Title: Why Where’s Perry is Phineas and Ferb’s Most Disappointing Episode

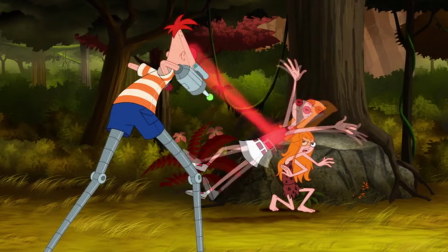12:18 But this one sacrifices itself because it cares so much about Candace's relationship?
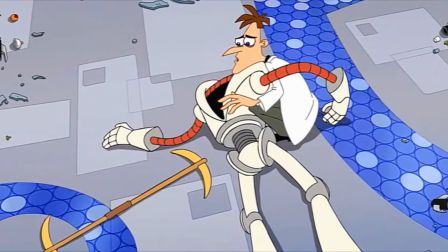12:24 This feels like the scene in Meepless in Seattle, where Balloony dies,
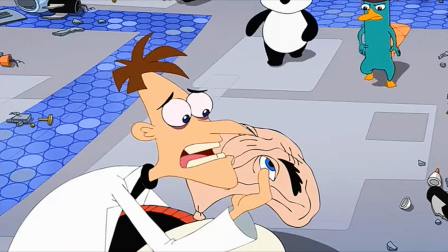12:29 but that was more comedic, and wasn't meant to be taken completely serious like this moment was.
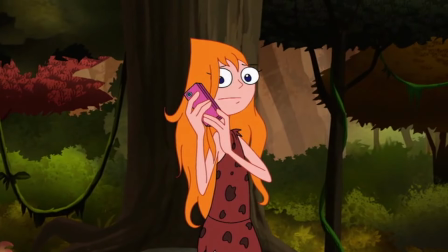12:35 Candace finds out Jeremy didn't break up with her, and is given a phone and talks to him.
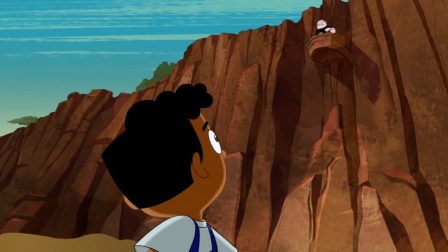12:41 Back in Phineas and Ferb's story, Buford is the only one who hasn't fallen into quicksand, so he uses a vine to pull them out.
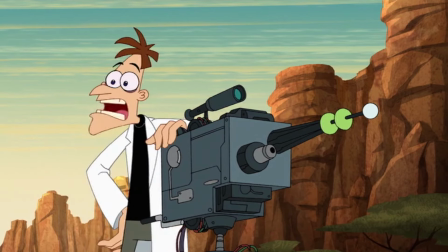12:48 Doofenshmirtz finishes the regoodinator, but can't move it, so he needs Carl to be exactly in the right spot.
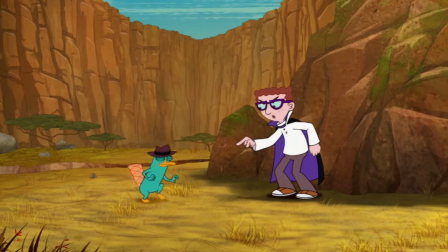12:56 So Perry decides to lead Carl up there, because Carl wants his paw print.
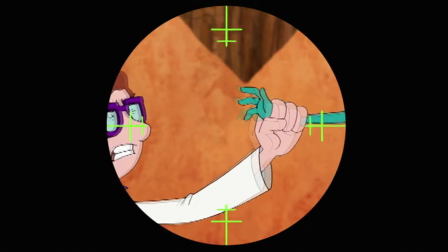13:01 Carl is getting close to being in range, but realizes what Perry's doing and moves away.
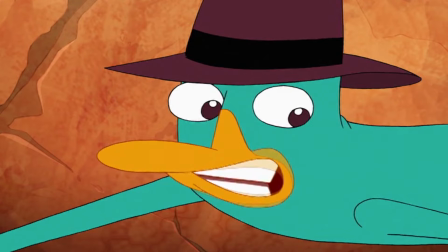13:06 Perry tells Doof to shoot anyway, so he does,
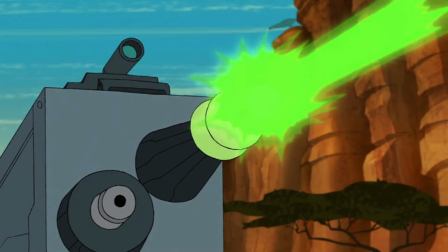13:09 and Perry uses a picture frame to reflect the ray and get it to hit Carl, which is a very weak way to conclude this.
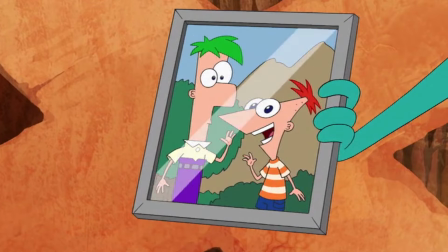13:17 I get that Perry having the picture relates to the whole family aspect of this story, but also, the picture frame comes out of nowhere.
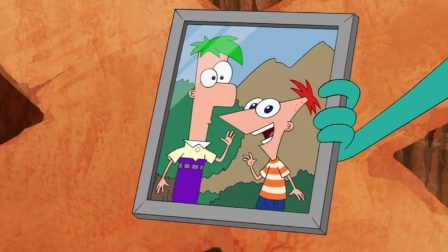13:26 Like, if earlier in one of the scenes, Perry is all sad and he's looking at the picture, that would have made sense.
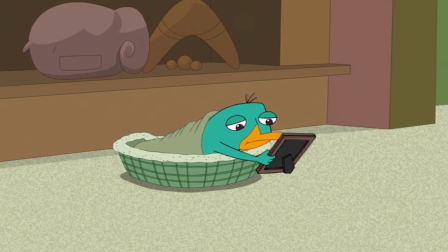13:32 Oh wait, he does. In part one, while he's at home, and there's no indication that he's taking it with him.
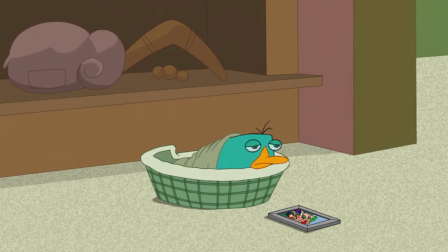13:41 This would have made more sense if, when Monogram called him, instead of us just seeing Perry putting the picture on the floor, we saw him put it behind his back, like he does with his hat,
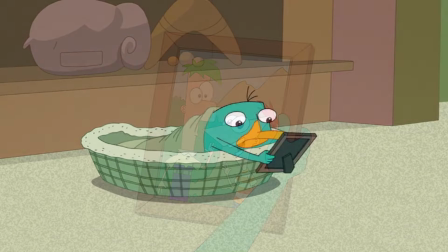13:52 so we know he still has it.
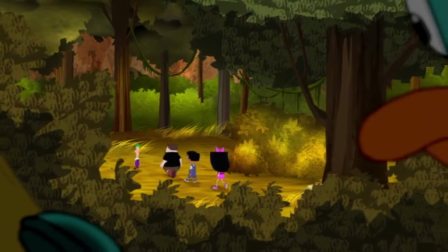13:53 Another way you could have fixed this is that there was a scene in Africa earlier, where Perry sees Phineas looking for him in the distance,
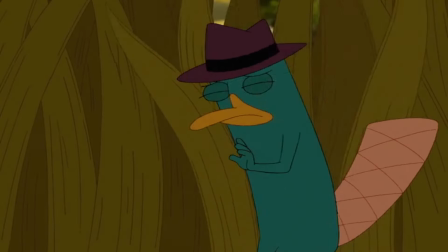14:01 and watches looking sad, which would have been a great time to have him take out the picture and just sadly look at it for a second.
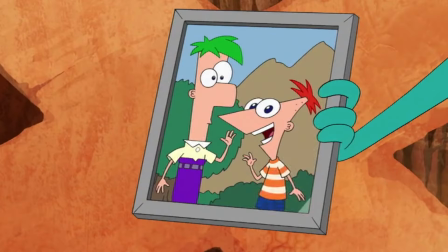14:08 So we know Perry has it with him while he's in Africa, and him pulling it out and using it would be more rewarding and make more sense.
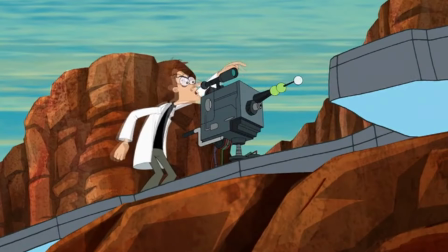14:15 Including both of these would have been best, but at least one would have been a good way to actually show that Perry has that frame with him.
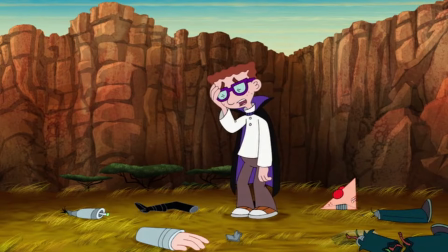14:24 After Carl is turned back to being good, him and Major Monogram reconcile.
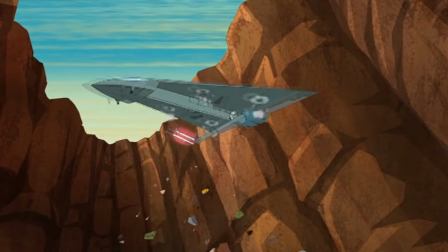14:29 Major Monogram, Doofenshmirtz, and Carl all go back to Danville and pick up all the debris and Phineas and Ferb's invention from the first part as they're leaving. Carl
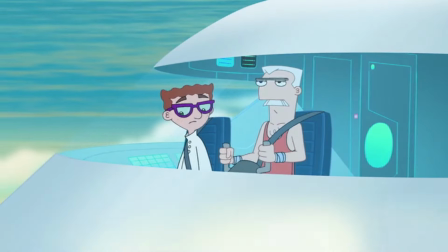14:38 asks why Perry ended up in Africa, even though he's sure the Go-Hominator is what hit him.
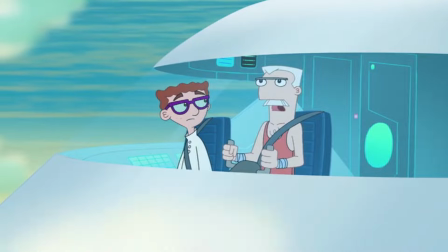14:43 And Major Monogram explains it's because his family is in Africa. And home is where the heart is.
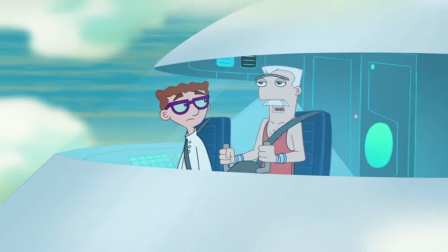14:50 Wow, isn't that just lovely? I'm sorry, but this is such a dumb twist.
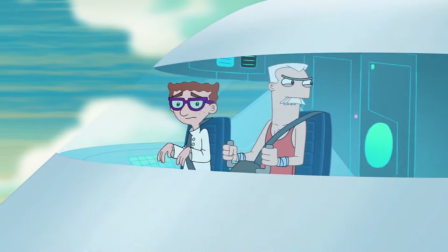14:56 Why would Doof program an emotional message into his innator? Usually they just do what the title says.
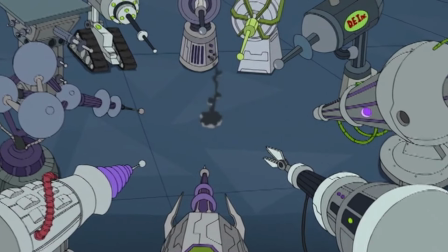15:03 So it should have just sent Perry to his home. This is also just a cheesy ending overall.
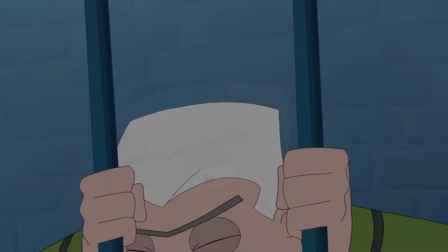15:09 The fact that they have this big cliffhanger and mystery,
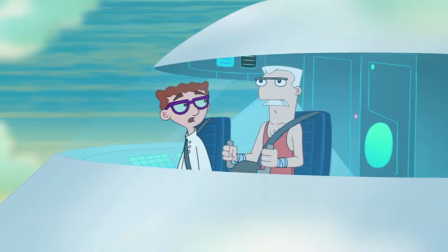15:12 and the resolution we had to wait a month for ended up just being a cheesy moral, is so disappointing.
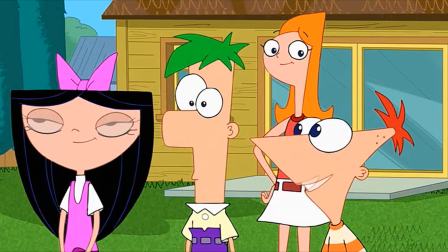15:19 Cheesy morals and endings like this are things that the show has made fun of in the past.
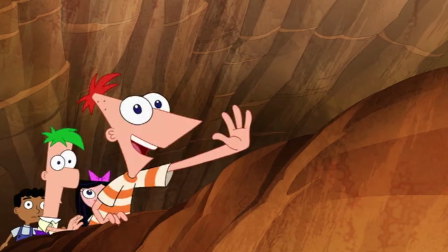15:24 I want to get back to that in a minute, but first I'll just quickly recap the rest of the episode.
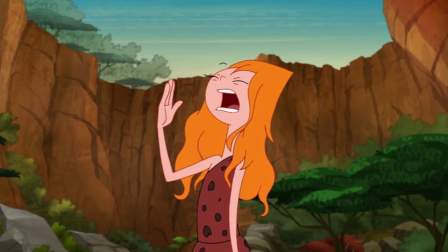15:30 Phineas finds Perry, Candace finds all of them and uses her animal communication to have elephants bring them back to their campsite.
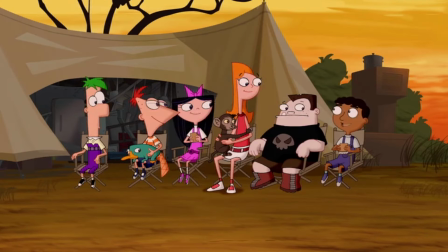15:37 The characters all sit around the campfire, there are a few wrap-ups to some things that you could maybe call subplots,
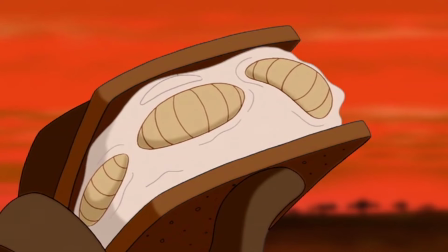15:43 but they were so small I didn't even bother mentioning them.
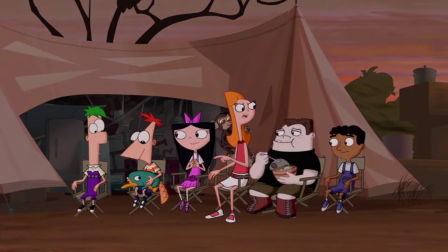15:47 Then Candace asks if anyone else thinks the fact that Perry somehow came all the way to Africa is weird.
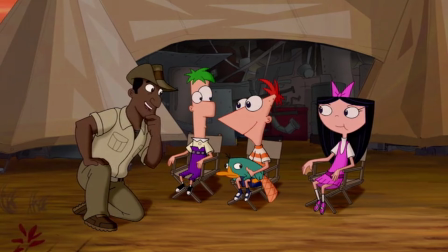15:53 No one else cares, the end. But back to what I was saying earlier, that the twist of this episode is something the show has made fun of before,
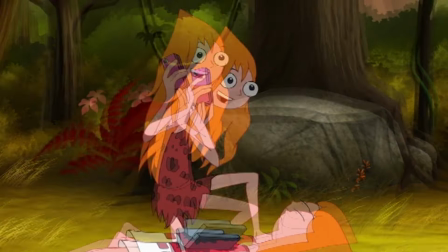16:01 as well as the fact that the dramatic death of Candace Robot is also something the show has made fun of before.
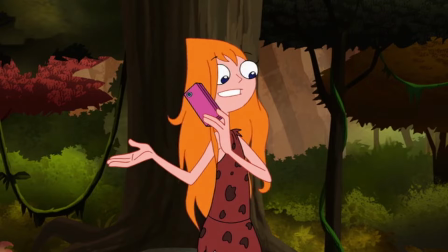16:07 That emphasizes a big problem I have with this episode, that being that it doesn't feel like Phineas and Ferb.
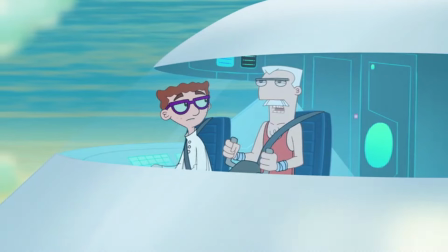16:15 I had a vivid memory of after Major Monogram explaining why Perry ended up in Africa,
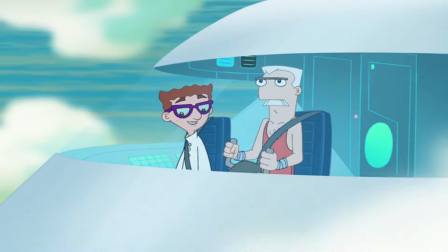16:21 Carl says something like, "That's a little cheesy, sir, don't you think?"